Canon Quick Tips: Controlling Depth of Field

Photographers, cinematographers, and overall content creators can use lighting, composition, and motion to tell their story. But in this quick video, I'm going to talk about depth of field and how to use it to your advantage.
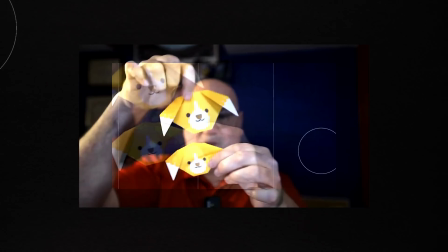Hi, my name is Renato, Senior Pro Market Specialist for Canon USA, and in this video, I'm going to talk about depth of field. Within your images, you can have a shallow depth of field or a deep depth of field. Now, exactly what is depth of field? It is the area within an image that is sharp or in focus. Now, how can you control that depth of field? By knowing how to control your aperture and your focal length.
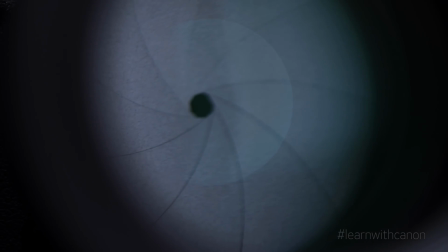(0:48)
Let's first talk about aperture, which is the opening of the lens.
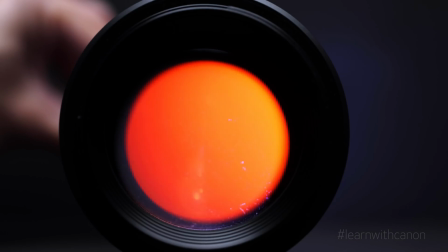(0:51)
The aperture controls two things in your photographs, the amount of light it lets in, your exposure, and how much of your image will be in focus, your depth of field.
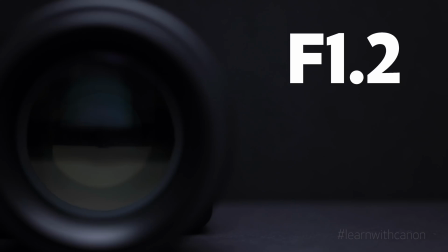(1:00)
The aperture is rated in f-stops. The larger the f-stop number, the smaller the opening.
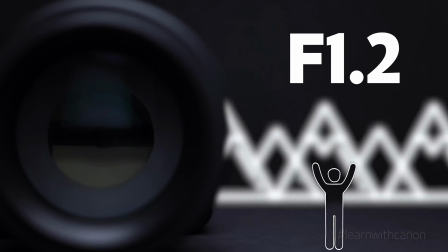(1:05)
For depth of field though, small apertures give you a shallow depth of field, while larger apertures create a wider depth of field.
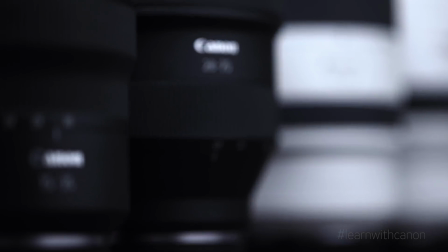(1:14)
The second variable that can affect your depth of field is your focal length. Are you using a wide-angle lens or a telephoto lens?
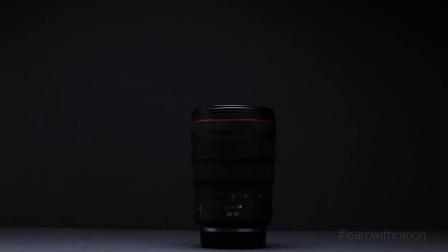(1:22)
In this example, we are going to use the RF 24-70mm f2.8 lens at f4.
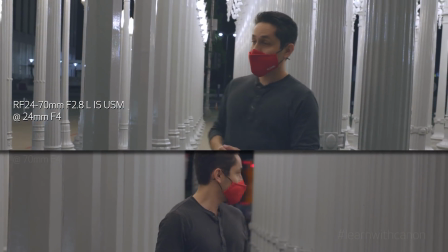(1:28)
You can see that the video taken at 24mm has a sharper background than that of the one taken at 70mm.
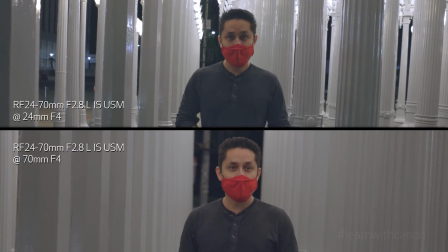(1:36)
Both these shots were taken at f4, but the 70mm shot has a shallower depth of field.
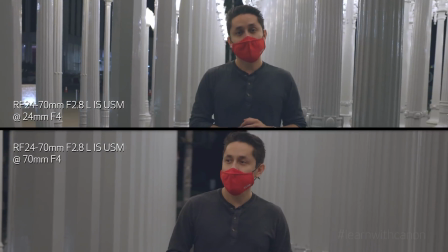(1:42)
So wide-angle lenses can offer a greater depth of field, and longer telephoto lenses can offer a shallower depth of field. Now most people think you should always shoot with a shallow depth of field.
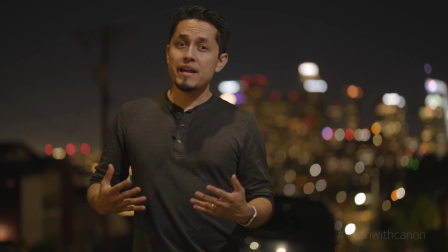(1:54)
But for a city-skate photograph like this, it looks great, but you can't really see any details in the buildings themselves. But there will be moments where having that shallow depth of field will give you the look you're trying to achieve.
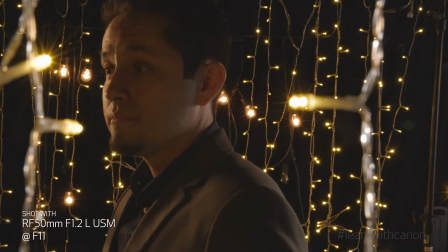(2:07)
In this setup, you can clearly see all of these hanging LED lights around me. And there's nothing special at all with this image.
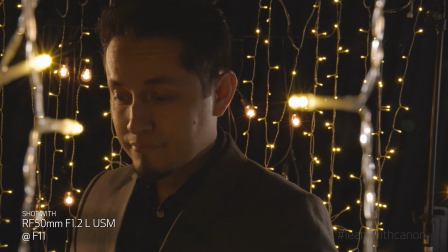(2:14)
But once we start utilizing a shallower depth of field, suddenly the image has a completely different look. Now, here are two pro tips on knowing how to decide what size of depth of field you will need for your images. Pro tip number one, what is your background?
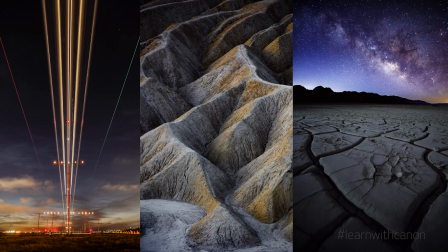(2:34)
Do you want to reveal the entire scene to the audience? Images like landscapes are a great example of the use of a deep depth of field.
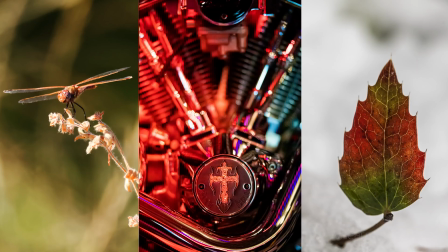(2:43)
Or are you stuck at a place with a terrible background? Hence, a shallow depth of field will help get rid of any unwanted distractions. Pro tip number two, just how deep is your subject? I'm not talking about an emotional or thought-provoking question, I'm talking about actual measurements.
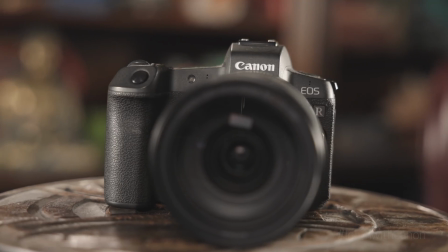(3:07)
Just how big is the thing you're about to take a picture of? For example, let's take a product shot of this randomly selected digital camera.
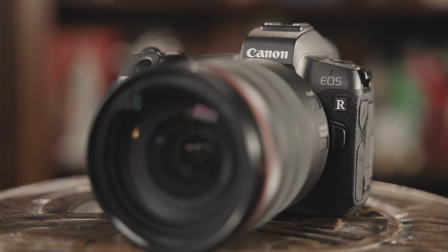(3:15)
A rookie mistake would be to just focus on the camera's brand name and shoot it with a wide aperture.
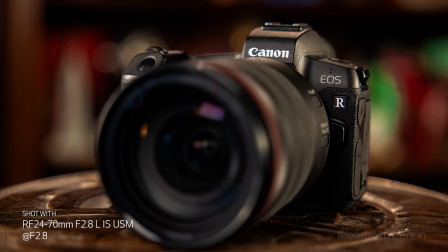(3:21)
But if my job was to show the entire camera kit, this image won't work.
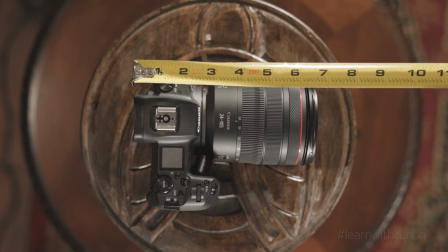(3:26)
I would need to measure the depth of the camera and lens and use that information to help
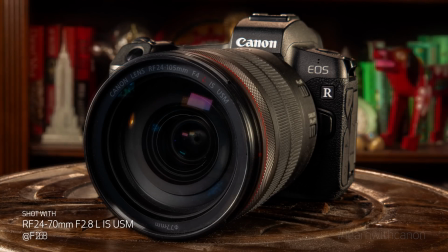(3:32)
capture the right amount of depth of field I need to have the entire camera and lens in focus.